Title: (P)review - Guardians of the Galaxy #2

Approved for all audiences? I'll be the judge of that. This is Preview.
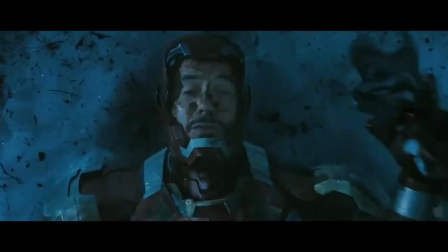So last episode was kind of a downer, huh? Yeah, sorry there weren't many jokes and stuff like that, but I was pretty bummed about not liking the Interstellar trailer. I still am, but that's not important. What's important is that we don't repeat that, so we're going to eliminate all the reasons I was disappointed. For this episode, let's look at something I don't care about, Something that won't dishearten me if I don't like it. Something that is completely unattached to a movie I'm excited for and especially something that doesn't have to follow the legacy of previous great trailers.
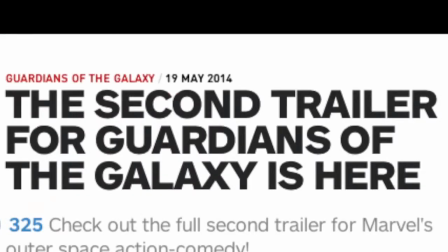HOOKA SHUKA HOOKA HOOKA HOOKA SHUKA HOOKA HOOKA That's fine, I didn't watch the episode anyway, let's just turn this up.
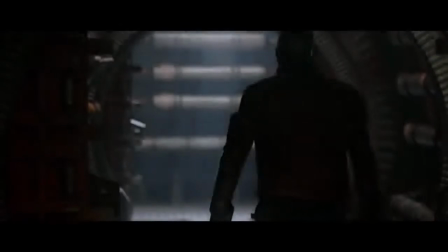I come from Earth, a planet of outlaws.
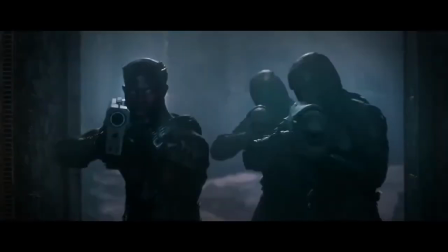So the trailer begins with the same joke as the first trailer.
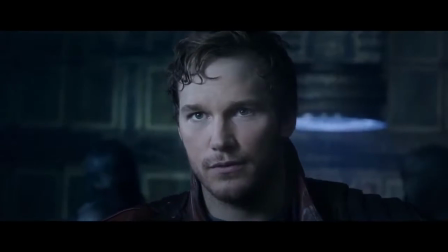I don't need to buy it. Star-Lord? Who? Star-Lord.
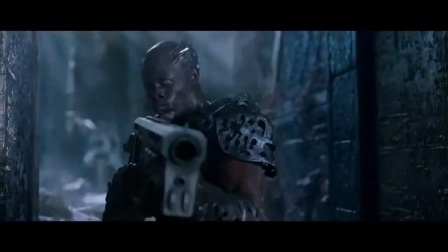Man? Legendary Outlaw? Forget it.
Stop, stop, stop. Please no generic action music. The first trailer was so fresh, playful, and unique. Please don't fall back on cliche epicness now. Oh god, the genericness is building. I can't watch.
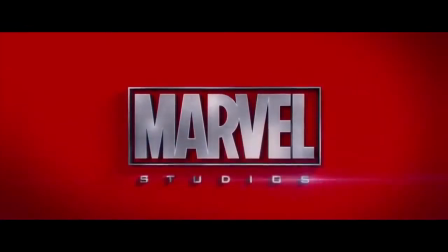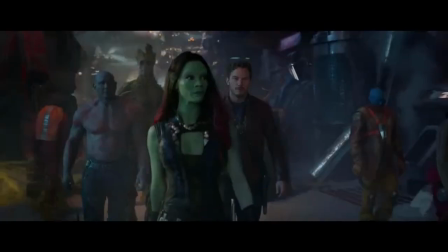So here we are.
That music is... music to my ears. Anyway, we're back in business.
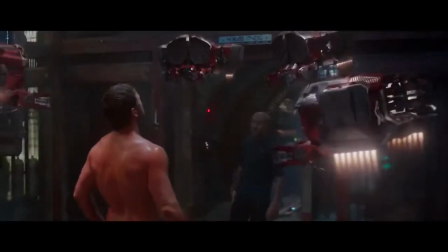The second Guardians trailer expands upon its predecessor in pretty much every way, as a second trailer should,
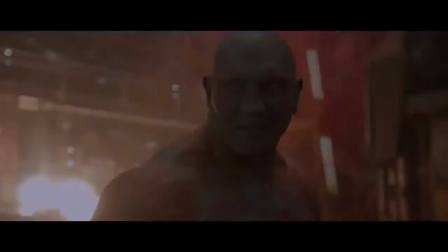but at the same time, it manages to keep the core of the original preview intact. That's actually my favorite thing about this trailer, and I noticed it very early. Just like the first trailer, this one realizes that the Guardians are an obscure bunch, so some introductions are in order.
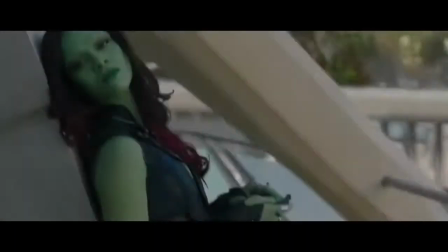Luckily, this time we can shorten it down to a quick list rather than dedicate a third of the trailer to it.
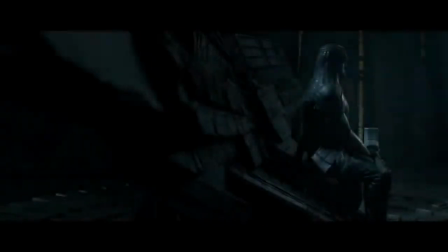What the trailer does have to spend some time introducing is the story.
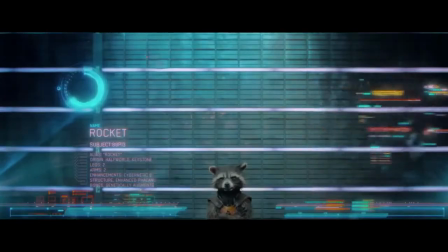Much like how the first trailer's lengthy character explanations were a necessary evil that they managed to salvage,
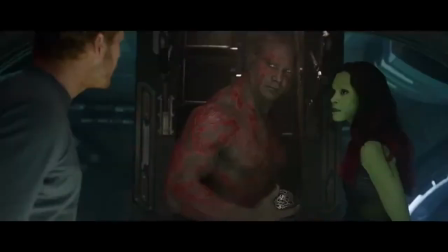this very to-the-point plot section is far more pleasant than I would expect.
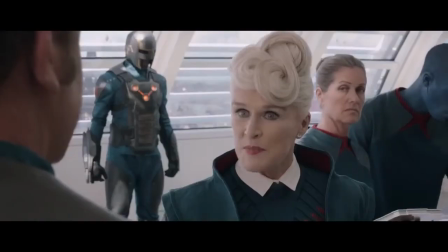This is mostly thanks to a smooth transition from the character part, very quick editing, and a bare minimum of exposition.
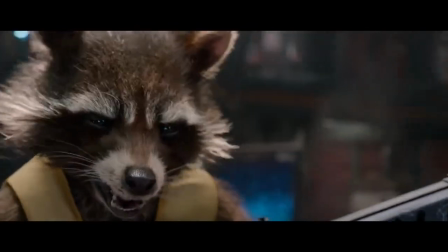It isn't cumbersome, which is critical when you're working with such a groovy song. Well, yes, it is 2014. You're right. And maybe I should have used a different word instead of groovy. But you know what? I don't have to explain myself to you. I make mistakes. I'm human. I'm not, like, a space raccoon. I mean, we can't all be space raccoons.
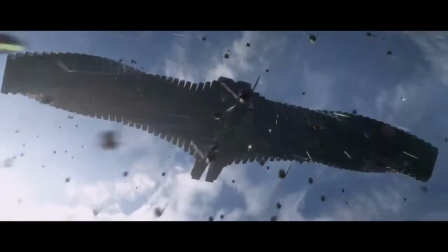We can't all be voiced by Bradley Cooper. So with all that pesky narrative out of the way, it's time to montage.
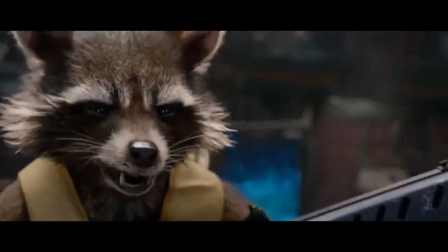Oh, yeah.
This is definitely the best part of the trailer. It's more than your average montage in a few ways, though. It isn't all fast action cuts, for one.
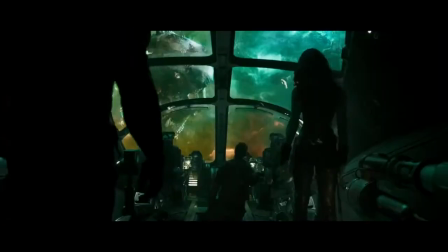It kind of slows down for a bit, which would have been jarring if they hadn't picked such visually interesting and atmospheric shots to linger on. The second way it's unique is in its use of dialogue during its montage sequence. Now this itself isn't rare, but usually for me, montage and dialogue are two of my favorite things that are, regardless, best kept apart from each other, like Christopher Nolan in Casablanca.
No, you see, Victor Leslie is my husband.
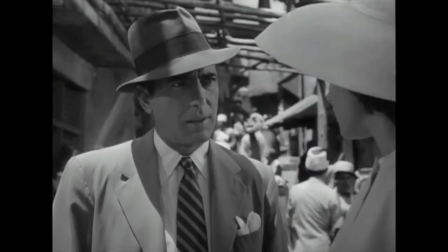And was, even when I knew you in Paris.
Can we agree that that was, like, a thousand percent better? Like, I think I should rewrite the joke.
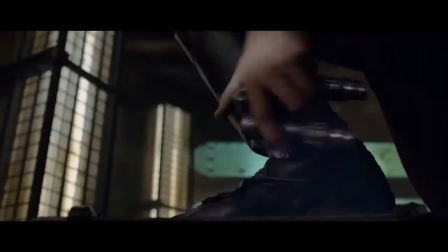That was just superb. In this instance, though, the dialogue is snappy and short.
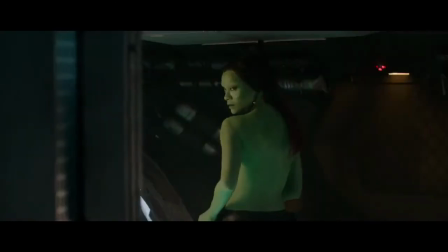It is in complete harmony with the tempo of the trailer, so like before, it isn't cumbersome compared to the music. Speaking of the music, their mix of Spirit in the Sky is excellent.